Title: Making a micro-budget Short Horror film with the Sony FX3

What's up everyone, thanks for clicking on the video. We're going to be talking about The Witching Hour, which is my most recent short horror film. Like always, this was done with The Minimal Crew. I had the producer Marina Flores and my wife helping shooting behind the scenes. And of course, the lovely actress Paulina Vela. And that was it. So a very small team.
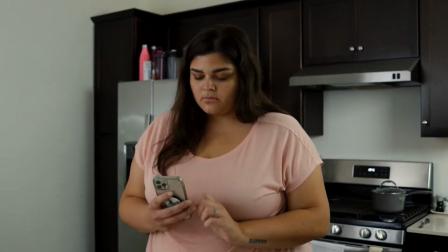22s
This is how we made it. Enjoy. Marina Flores, the actress that I worked with on my previous film Pictures, had offered to help me out on this project.
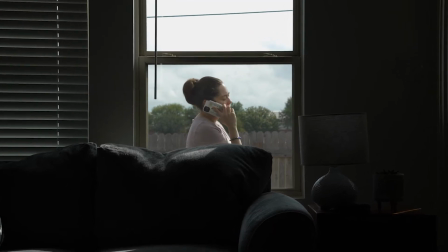30s
She played the ghost. She was a voice actor playing the girlfriend. She was casting director. She was a grip.
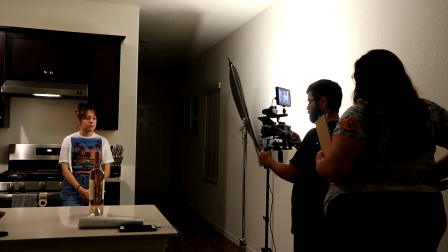35s
She was a script supervisor. But we just condensed all those job titles into one title, the producer.
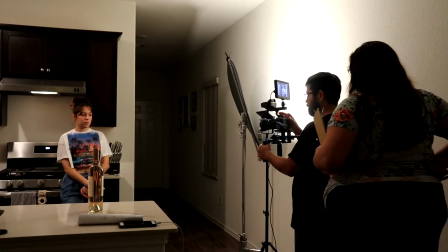41s
Because at the end of the day, that's what a producer does. They help the director get the movie made and she went above and beyond.
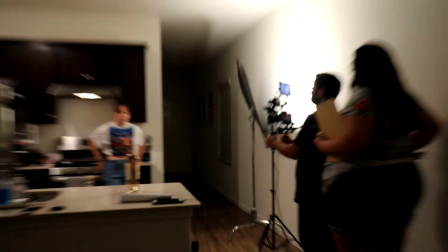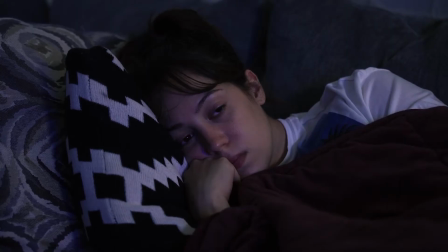53s
Paulina Vella was cast as the lead and she was just a pleasure to work with. I do have to credit her with the opening scene.
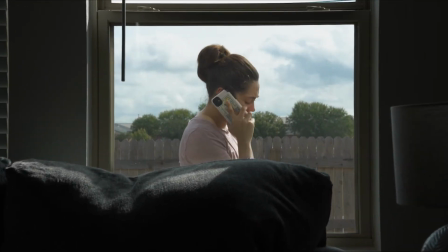59s
She suggested a phone conversation with exposition explaining that the character is a recovering alcoholic and it definitely added to the film.
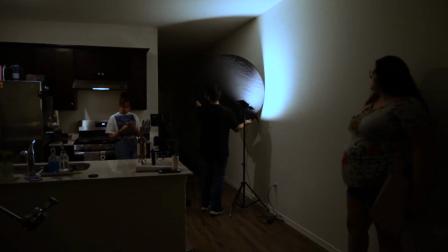67s
Once we had our actress, we scheduled two days of shooting. One for the night scenes and one for the day scenes.
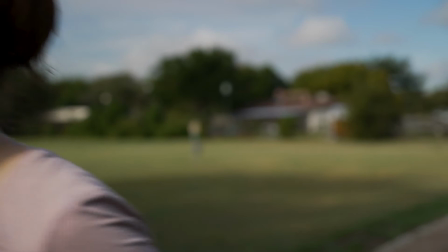72s
We shot the night scene first and then the morning scene the next day.
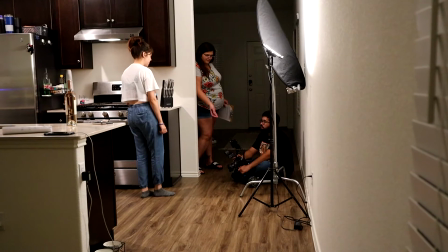76s
Not the best decision but we were on a tight deadline and only had Friday evening and Saturday morning to shoot so we really had no choice there.
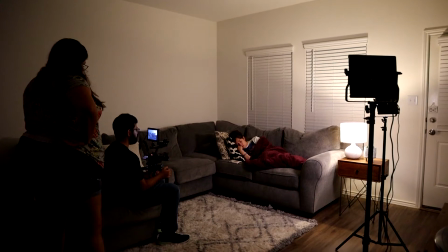83s
In a perfect world, I would have shot in the morning first and and then the night scene the following day just to give us some time to rest.
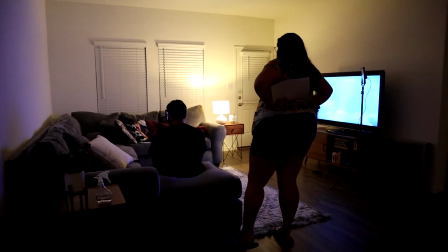89s
The first thing we did was get the lighting situation down for each scene. After that we rehearsed and worked out any kinks in the performances.
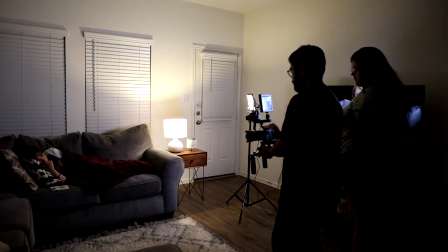96s
I let the actors interpret the material as they see fit and if they deviate too far from what I want I make suggestions to get them back on track.
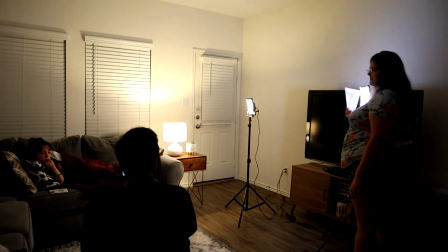104s Let's try it, let's just try it without that light and then we'll just do one to try it.
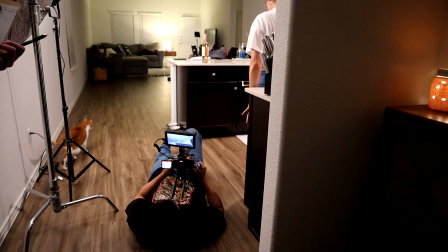111s
As far as the camera work goes, I had a detailed shot list that we followed the entire shoot. Like always, adjustments were made, some shots were thrown out, and some were added.
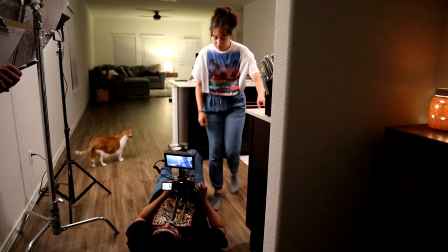120s
I can't stress how important a shot list is. It definitely helps you to stay on track, but it also allows you the flexibility to deviate from the list and then find your way back when needed.
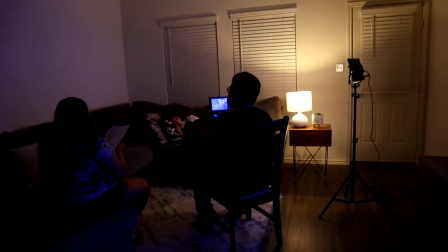129s So we could do the close-up, if you already sat for close-up, we could just do the close-up. Yeah, so I think the way I also, um, a lot of the, like this stuff...
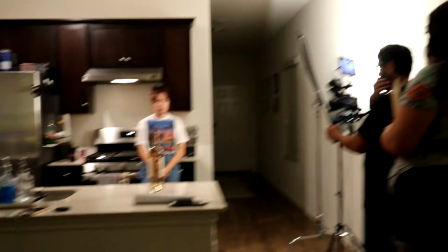135s
Most of the lighting setups were simple and we just really needed a key light that was typically bounced off the white walls to act as diffusion.
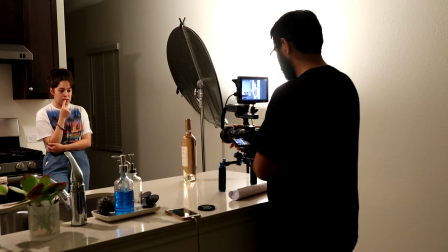142s
I wanted this to be dark and moody since it is a horror film. For the hallway scenes, we needed a soft light that didn't look like it was coming from a particular source.
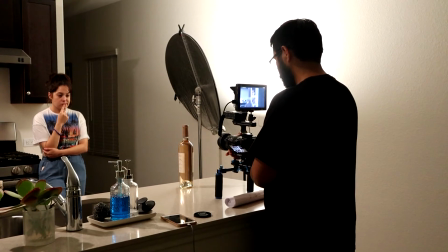150s
We were kind of stuck trying to figure out how to light it and then it hit me.
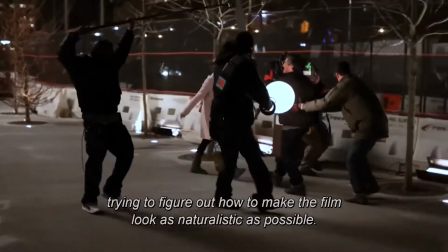153s
I had just watched the making of Black Swan and I saw Darren Aronofsky use this technique to light Natalie Portman for a scene.
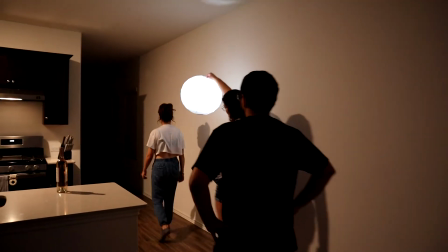159s
Luckily, I had a paper lantern so I grip taped my small aperture light inside it and provided just enough light to keep it soft and still dark.
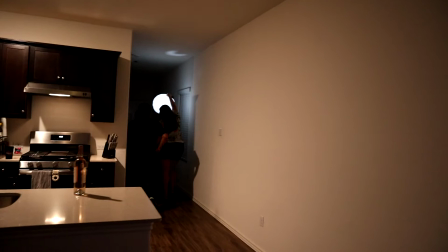167s
However, looking back, I would have just attached this to a C-stand and put it in the hallway instead of having Marina carry the light.
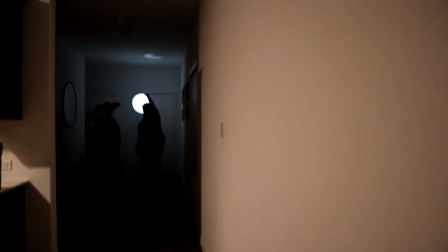174s
You see, that's the thing, even though I'm happy with the outcome, there's always something to learn from filming.
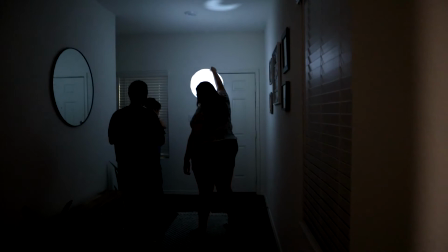178s
That's the most important thing here, figure out what does and doesn't work, and always improve on it.
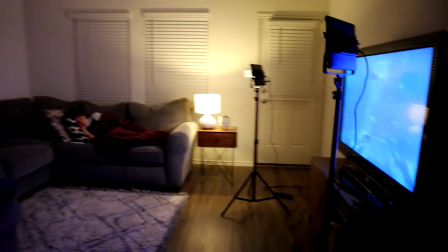184s
On another note, we didn't record audio because there isn't much dialogue, and I wanted more control over all the small sound effects.
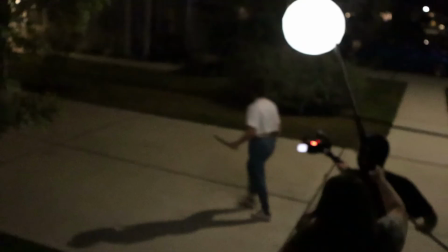191s
That means more work for me in post, but it's worth it if the film is just that much better. So finally, the most important shot of the film, the long tracking shot.
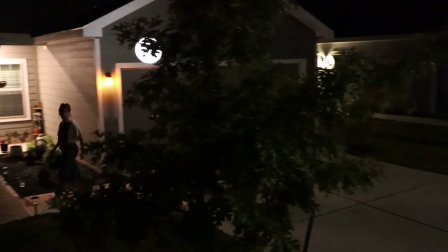200s
When I write, I try to avoid thinking as a director or a DP but sometimes I can't help it.
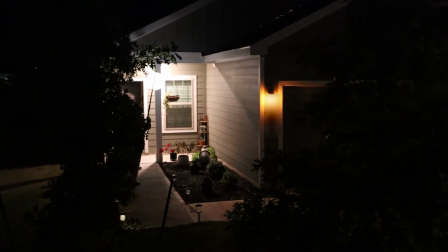205s
For this shot we had the camera on a gimbal attached to a monopod. My wife was on the ladder holding it up top keeping it steady and she was watching the LCD screen.
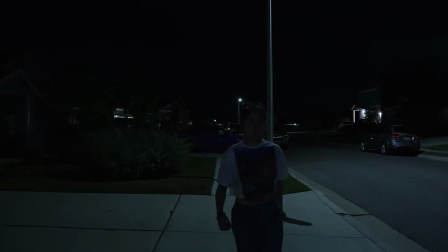213s
I was at the bottom steadying the base and moving it along to follow Paulina's movement.
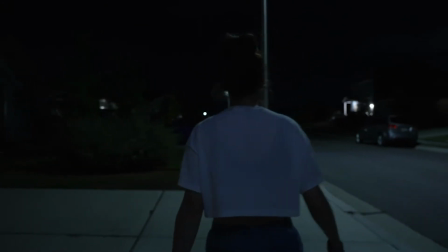218s
Marina was behind us with the light ready to follow. The lesson with this shot is that we should have shot it first.
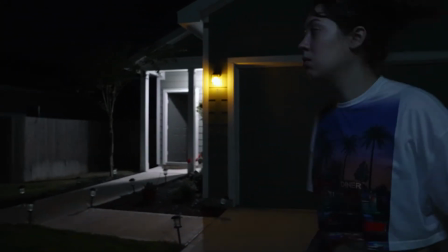224s
It would have given me more time to do a few more takes and it would have given us energy to carry into the rest of the shoot.
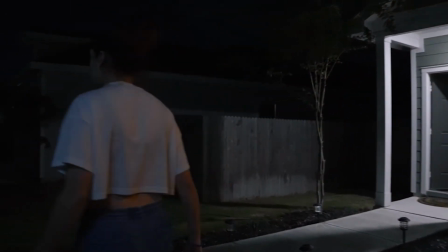230s
My second takeaway is the lighting.
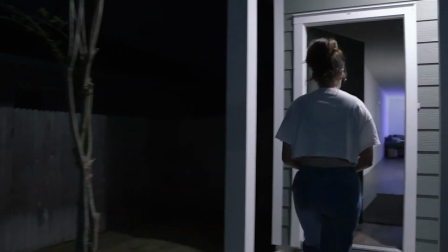232s
Along with Marina following with a paper lamp, I would have set up at least two soft boxes behind us to illuminate Paulina more.
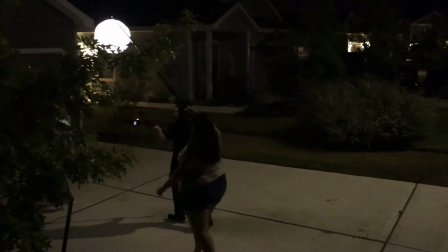239s
In terms of lighting motivation, this could have been another street lamp in front of her that was off screen.
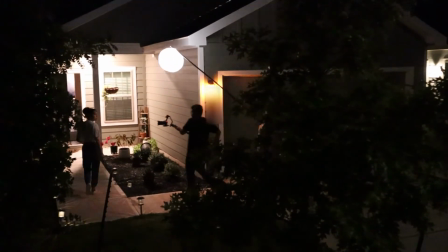245s
Again, next time I'll know what to do for a shot like this and it'll turn out even better.
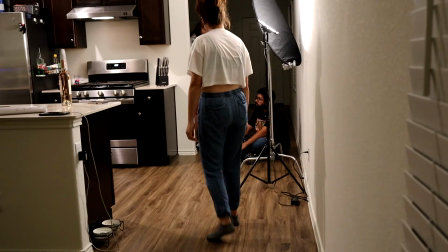250s
We powered through the rest of the shoot and wrapped around 1am.